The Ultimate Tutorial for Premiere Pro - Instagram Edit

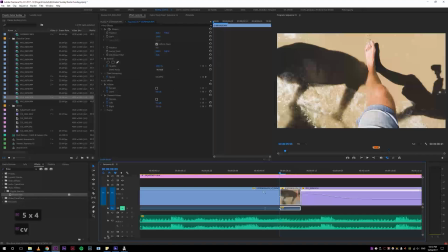(45:21)
What if we speed up the last couple frames of this clip to 100?
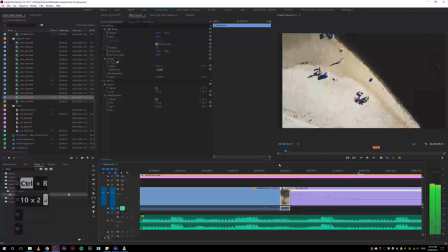(45:29)
Now watch what happens. Ooh, that wasn't good. Okay.
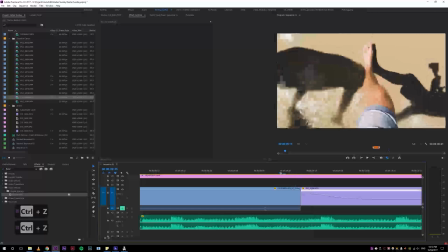(45:33)
My point there is sometimes if you speed up the end of one clip and have a clip come in, it's a good way to transition, right?
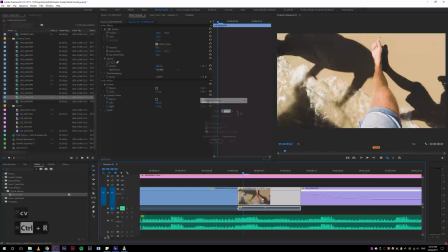(45:40)
So I'll try it again. Let's speed this up to 150.
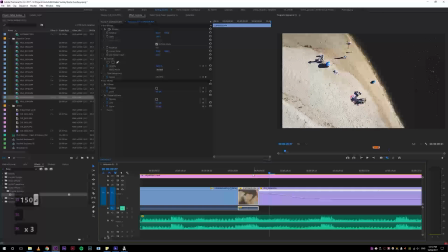(45:46)
And imagine if that motion was smoother.
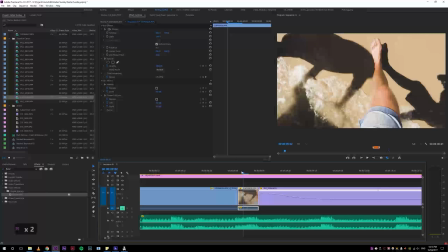(45:50)
What I might end up doing here, I won't do it and waste your time, but I will see how this rotation is here. What I might do is I'll give you a little sample, but I might keyframe in some rotation.
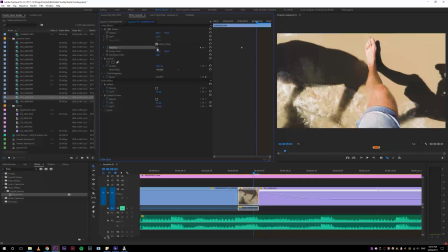(46:05)
So watch this. Which way does it spin in this video?
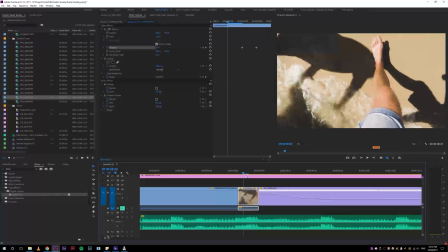(46:11)
It spins clockwise, so that's spinning the wrong way.
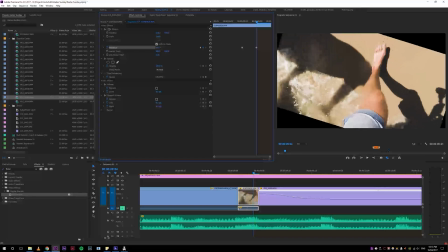(46:17)
We want that to go that way, and we'll just need to scale this in a bit,
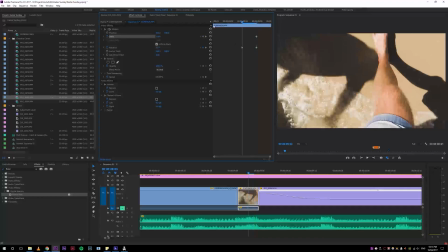(46:24)
and we want that scale to keyframe in as well, so we'll start at maybe 108.
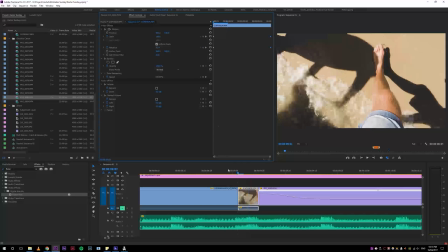(46:30)
Cool. We'll make these keyframes smooth in a sec, but watch this now. What, did I rotate the wrong way?
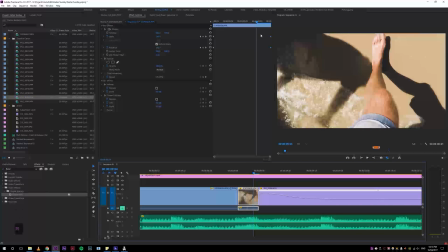(46:38)
There's just not enough rotation, that's all. Let's pull this back.
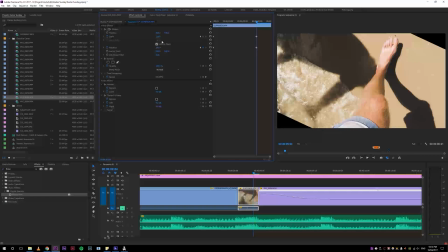(46:47)
We need more rotation, Alright.
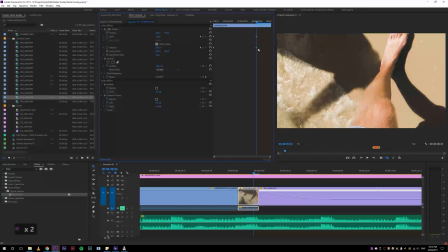(46:53)
That's so jerky and just gross. Can fix that by going ease out, I think.
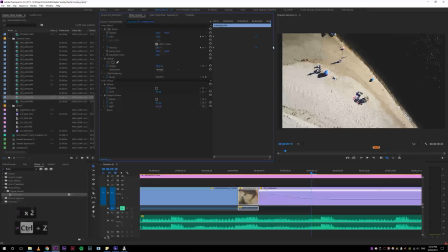(47:00)
I always get confused with these. No, definitely not that. Let's try ease in.
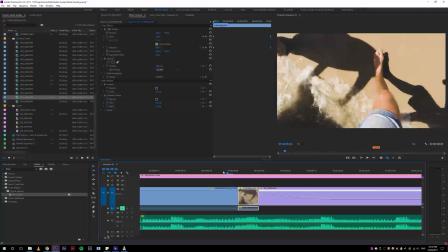(47:09)
Anyway, this is, I'll do this properly better later. But the point is, I'm using the motion to come in and rotate here.
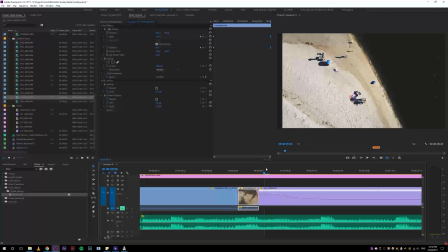(47:18)
And I want to do it in a way that matches. Oh, it's because it's spinning the wrong way.
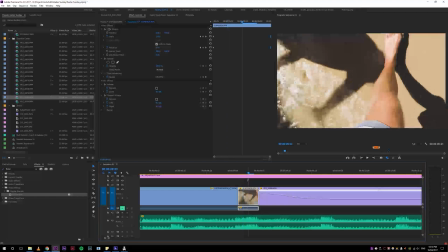(47:22)
So it's a jerking effect instead of a smoothing effect, which is the opposite to what I want.
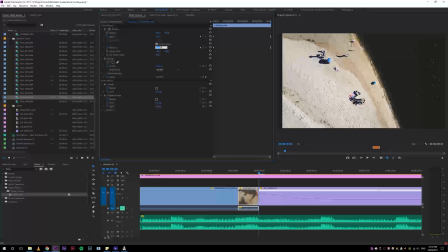(47:28)
So let's just fix that by making the rotation -28 instead of 28.
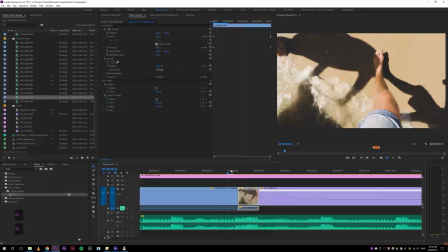(47:35)
So now you can kind of see what I mean, right? That's just still way too jerky. But,
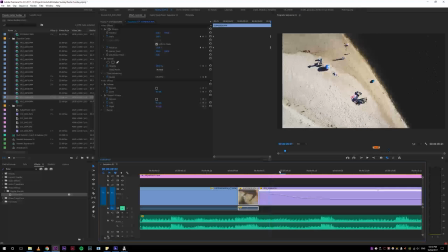(47:44)
yeah, so now it's spinning anti-clockwise, and now this clip's spinning anti-clockwise? Well, this clip's spinning clockwise, but the beach is spinning anti-clockwise, which I think is what's important, right?
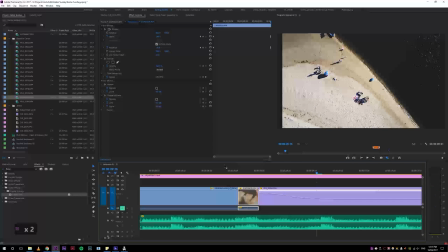(48:00)
Anyway, that's little things to look for in your edit as well.
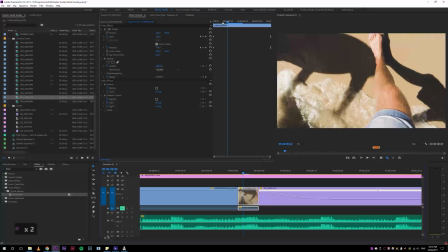(48:07)
And imagine if this scale wasn't as drastic and everything.
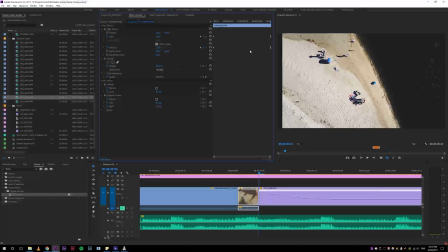(48:14)
So we can make the rotation less, right? So we'll come to rotation, instead of 28, we'll go like -8. So it's more subtle. Scale can be a lot less hectic, so let's bring that right out. Needs to be a bit more, because you just get those black bars. Try that.
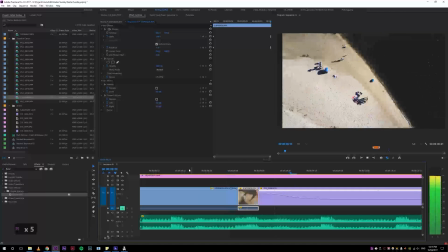(48:34)
Still just jerky, but you can hopefully see what I'm talking about here.
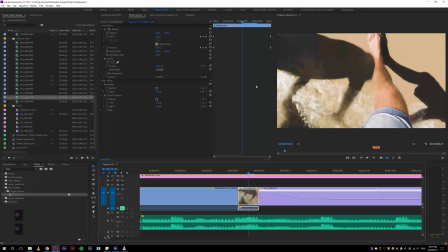(48:41)
I think just still too much rotation, right? So let's, sorry for getting finicky on you, but this is what editing is, guys. Let's just go 4.
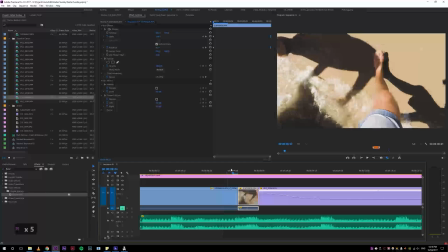(48:55)
Yeah, that's nice, right? Again, needs work. That scale's coming in just too much scale, I think. So it's, yeah, look, I'm getting finicky on you, I'm sorry.
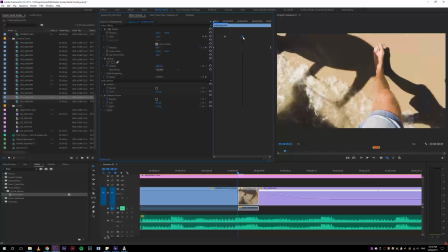(49:13)
Have I frozen the program? No. I will just
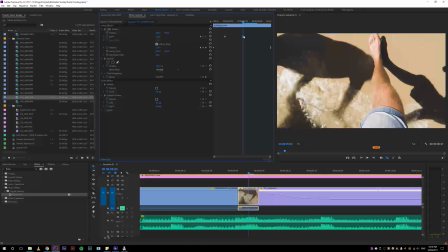(49:20)
do this, and I'll leave it, I promise.
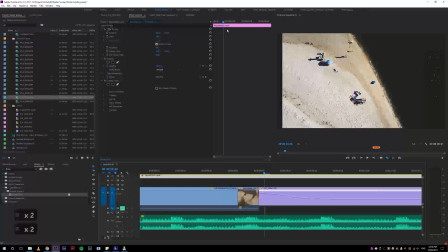(49:26)
Anyway, it needs to be happening over a longer period of time.